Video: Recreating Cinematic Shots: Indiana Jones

Welcome, I'm Nathaniel Lathrop with Crosswork Productions and today we're going to spin the wheel of frames
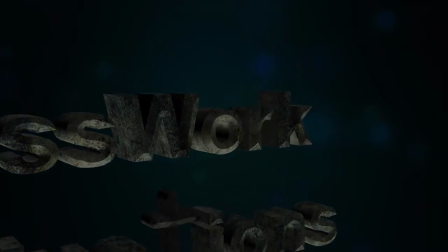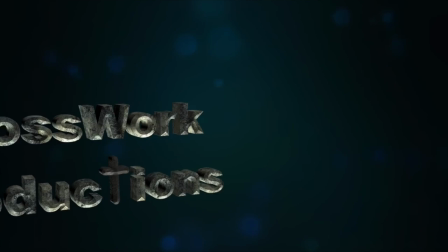But before we get started, I want to introduce you guys to some of the things that this channel will be doing for a while We'll be doing a lot of DIY builds along with behind the scenes and how I do a lot of stuff for my projects Every once in a while I might do a visual effects tutorial and also we'll be spinning the wheel of frames where we find a shot from a Hollywood movie and try to recreate it in our own DIY way. So let's get started on our first section of Wheel of Frames for Indiana Jones. Let's spin!
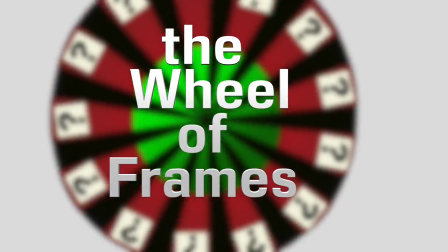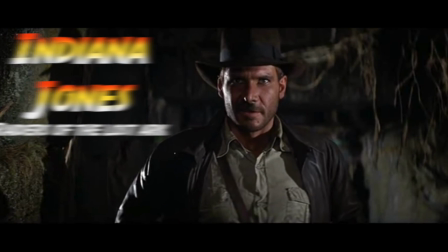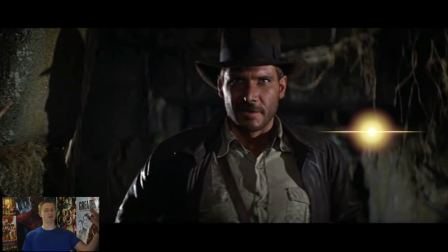1:04 So for this shot, we'll notice that there's a light coming in from his left, which is pretty much the main fill light. This is the main light that's coming in for the shot. And then we'll notice that there's another light coming in behind him.
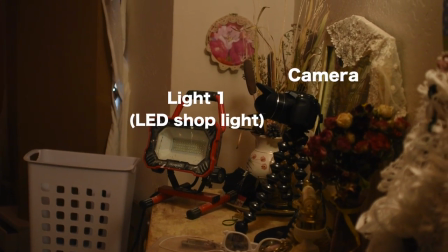1:18 It's also a backlight. Alright, so I set these two lights up in my sister's bedroom.
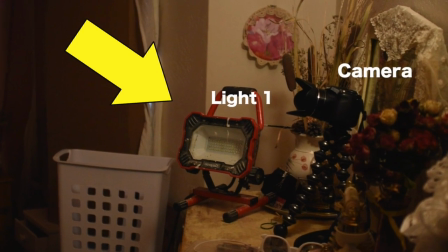1:26 I had the light one, which is the fill light, and then also the backlight.
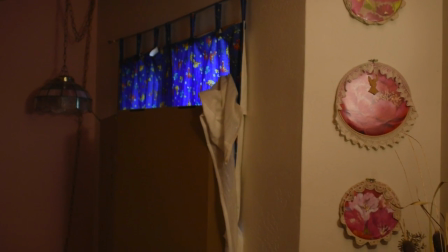1:31 I also had to cover the window so I could have a controlled environment for the light.
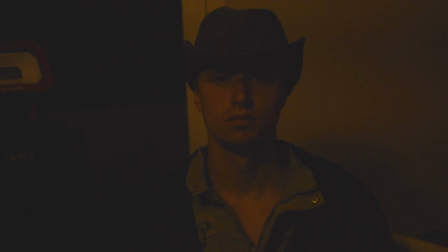1:40 Here's myself dressed up in a somewhat accurate wardrobe. If you have a good wardrobe, that definitely helps to the feel of giving it that real look. So that's just with no none of the two lights put on. That's just the the natural room light.
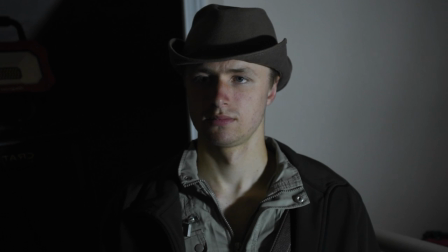1:59 So then I turned on the one fill light, the light one, that I set up right near the camera. And we're getting the nice harsh shadows right on that part of my face.
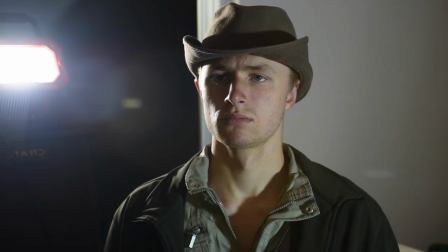2:15 And then I went ahead and turned on the backlight. So then we have those really nice shadows that going up the side of my face and on my shoulder,
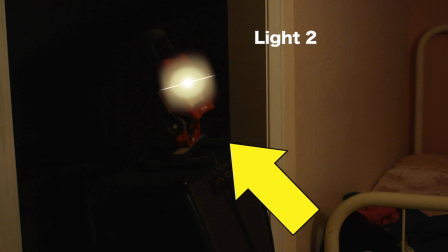2:25 and that's the light that I turned on behind me.
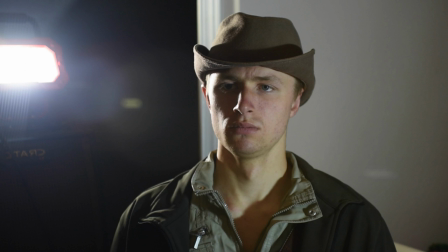2:30 This is the frame that we'll be using, we'll be copying, and composition-wise it's not the exact thing. There are some differences in sizing and things, but we're concentrated on the lighting right now,
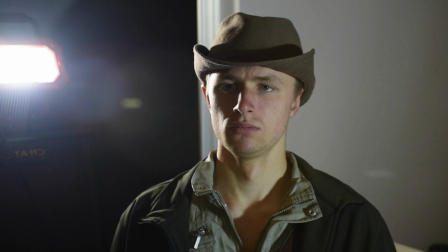2:45 so that should end up looking somewhat close as far as lighting goes.
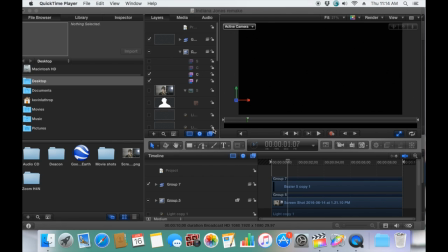2:52 So with a quick visual effects composition through Motion 5 I'll put together the the background and the wall and everything since I didn't have a an ancient temple to go into and set up my lights and stuff
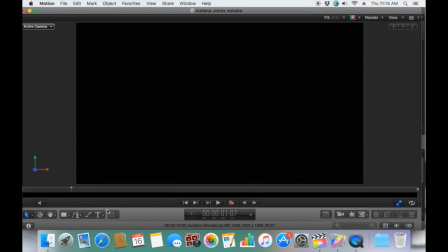3:08 I had to I had to sit down and mask myself out and add all the
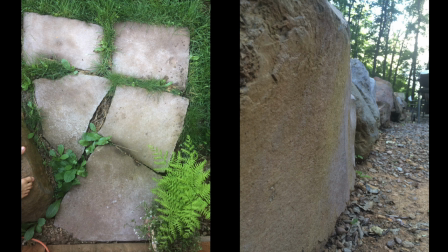3:13 artificial things you know stone steps that lead to our greenhouse and
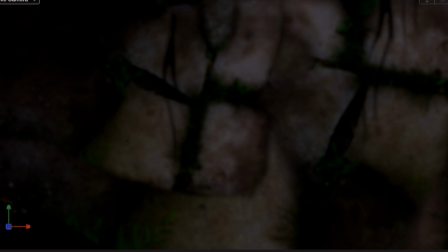3:19 giant boulders that I have around the house so
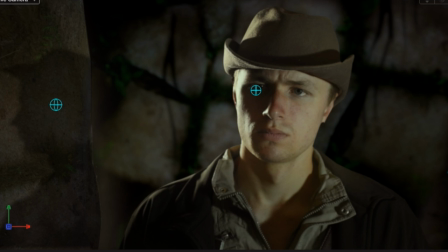3:25 with the final composition done it looks somewhat close and these little blue things here they're just the lights that motion is built in they are lighting the subject a little bit but it's not too much of a problem because they're mainly just lighting all the surrounding areas on the walls then we compare it to the original
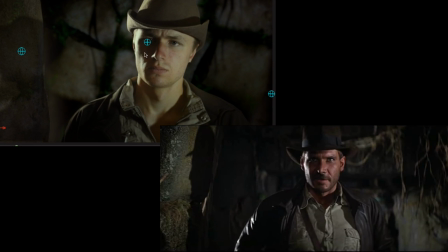3:44 and if we put them side by side we can see that the fill light is pretty pretty close I